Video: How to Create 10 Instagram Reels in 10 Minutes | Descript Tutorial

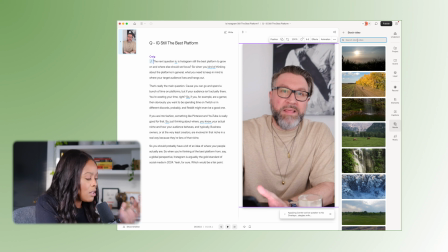And for this, for example, because we're talking about Instagram, I could literally type in Instagram here.
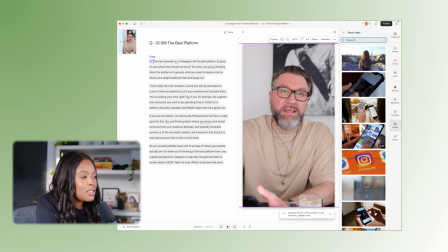And if I wanted to add something to the scene to just kind of make it a little bit more dynamic,
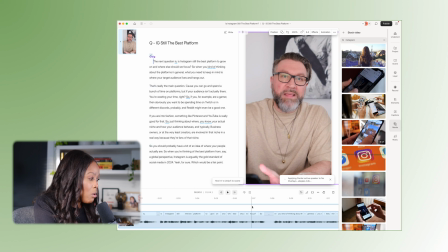using one of these is as simple as literally dragging it over to where you want it to be in the timeline. So again, do you see, like, if I'm popping this in over Craig?
The next question is Instagram...
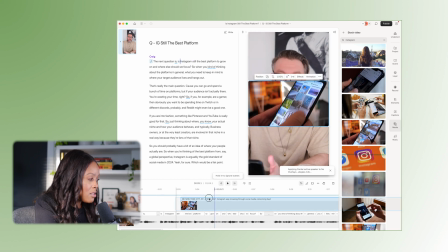I might put it here where he says, is Instagram still the best platform? And of course, another thing that I would do is fill the canvas, because we want things to be full frame.
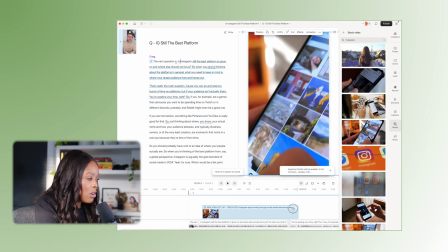That's how people consume content. And then I would choose how long I want the clip to be, so it would look like this.
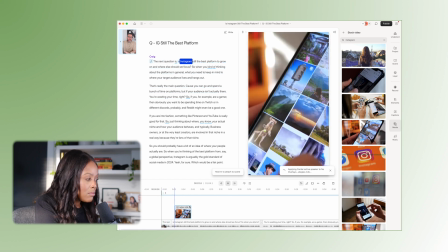The next question is Instagram still the best platform to grow on?
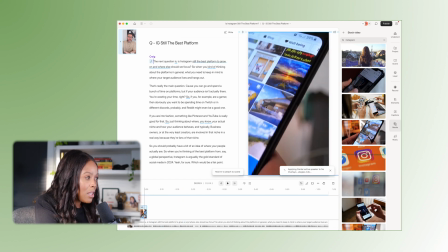And then of course, I can position it wherever I want it to be, but that's how easy it is to add video to a clip.
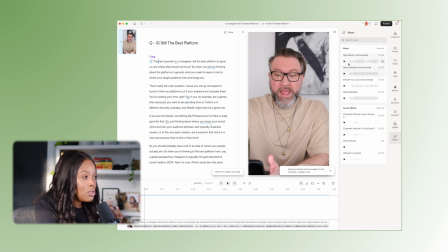Another thing that you're able to add is music. So you can choose to add music underneath your clip as well, which we generally do, just a low music in the background to just kind of keep the vibe going all the way through. I'm showing you all these features. If you all want me to do like a really serious deep dive tutorial into this, just let me know.
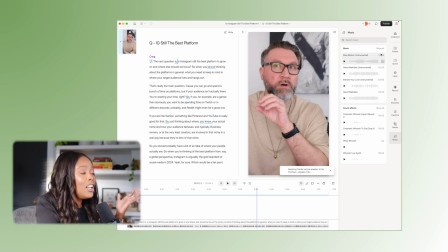But I just really want to show you all the capabilities, well, at least a lot of the capabilities of what it can do.
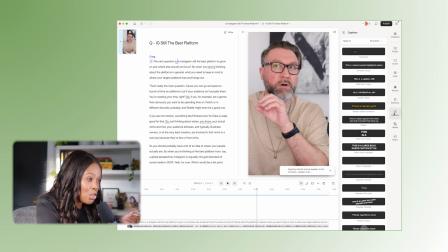And something else that is very important that I definitely want to show you is captions. So of course, we talk about this all the time. More than 50% of videos are watched without audio, so it's really important when you have something like a talking head video or a voiceover to have captions to prevent people from skipping through.
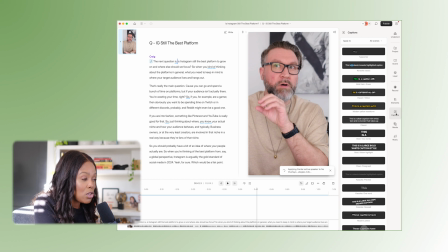So tons of captions options that you just go through by hitting captions on the right hand side there, and as easy as being like, okay, cool, this is the one that I'd like to go with. You'd pop it over here. You can choose certain things like, okay, what type of colors do I want?
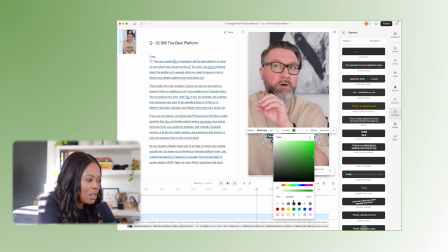Do I want, it's really nice when you can stick within your own theme colors, which is great. So you can add your own hex into this. So our hex or color code is 81A969. So in order to keep consistency there, we could have that show up in the captions as well.
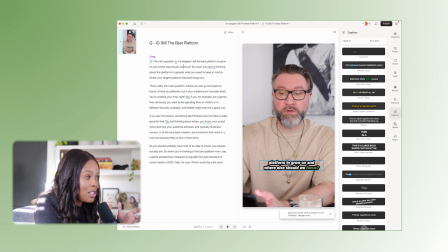Look how easily that was applied. And again, you could use these captions, but another thing that I want to show you, which I think is very cool.
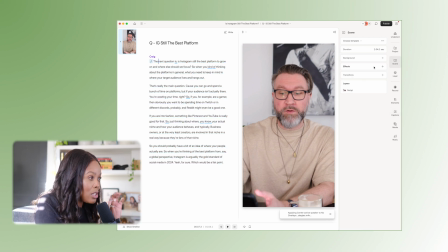So I'm just gonna delete these captions for now. I wanna head over into scene and show you some of the really cool templates that they have too.
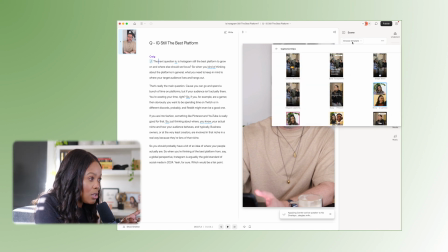So if you navigate to scene, click choose template, you can just use one of their templates as well.
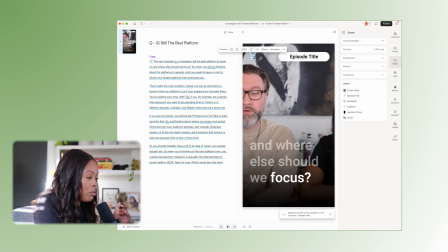So I'm just testing one of these here. I would put take this out, but I would put what the question is. Is IG still the best platform? And then of course I would resize this to whatever format I want it to be.
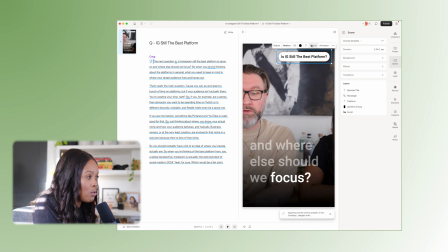You can change the fonts. That's also of course very important in terms of staying on brand. You can add effects to it, which is very cool. So, you know, add a shadow, add animation so you can have things fade in or fade out.
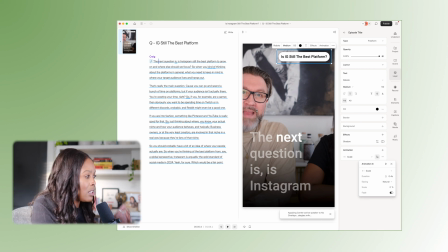You can have it scale up, all these things that you're able to do. And then again, now I have like an interesting, just a different type of caption. You can play with these. That's why I love that there's so many templates.
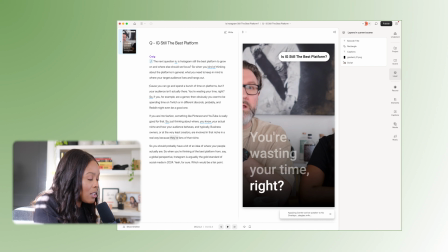And then if I look through the clip, because right now I have it at 1 minute and 2 seconds and I want it to be 60 seconds, I can also decide, yeah, I don't need yeah for sure,
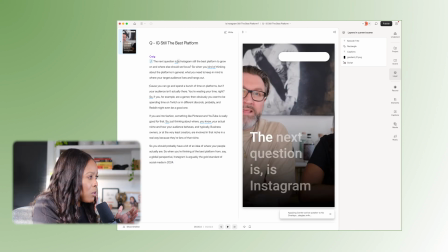which would be a fair point. I could get rid of that too. And then when I'm looking here, I probably would cut out the next question is, because it's a clip,
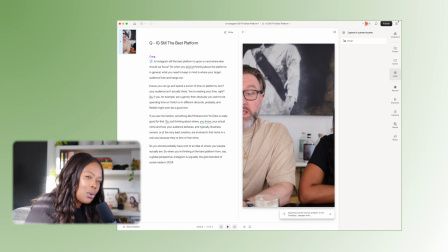so it's supposed to feel like its own standalone, even though you're promoting, you know, usually the long form video. What's great is that when you're creating a clip, and just something to keep in mind when you're creating clips, is to make sure that they feel that they could stand alone. So it's not like just a teaser trailer. It's an actual clip that someone can get full information from and also want to share.
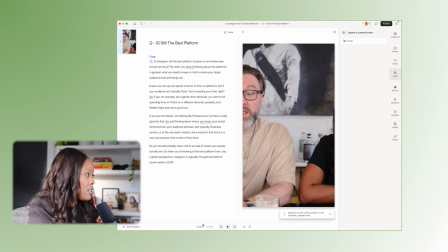So this gets me to under 60 seconds, and then it just kicks off with the question.
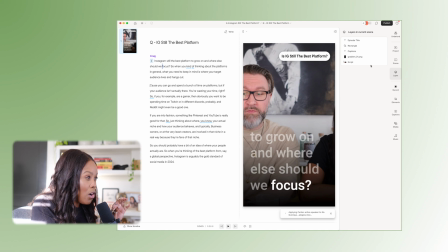And then another thing I would love to show you all, and again, there's a lot of options under here, and there's just like a lot that you can do, which is so impressive, is you can also translate to different languages.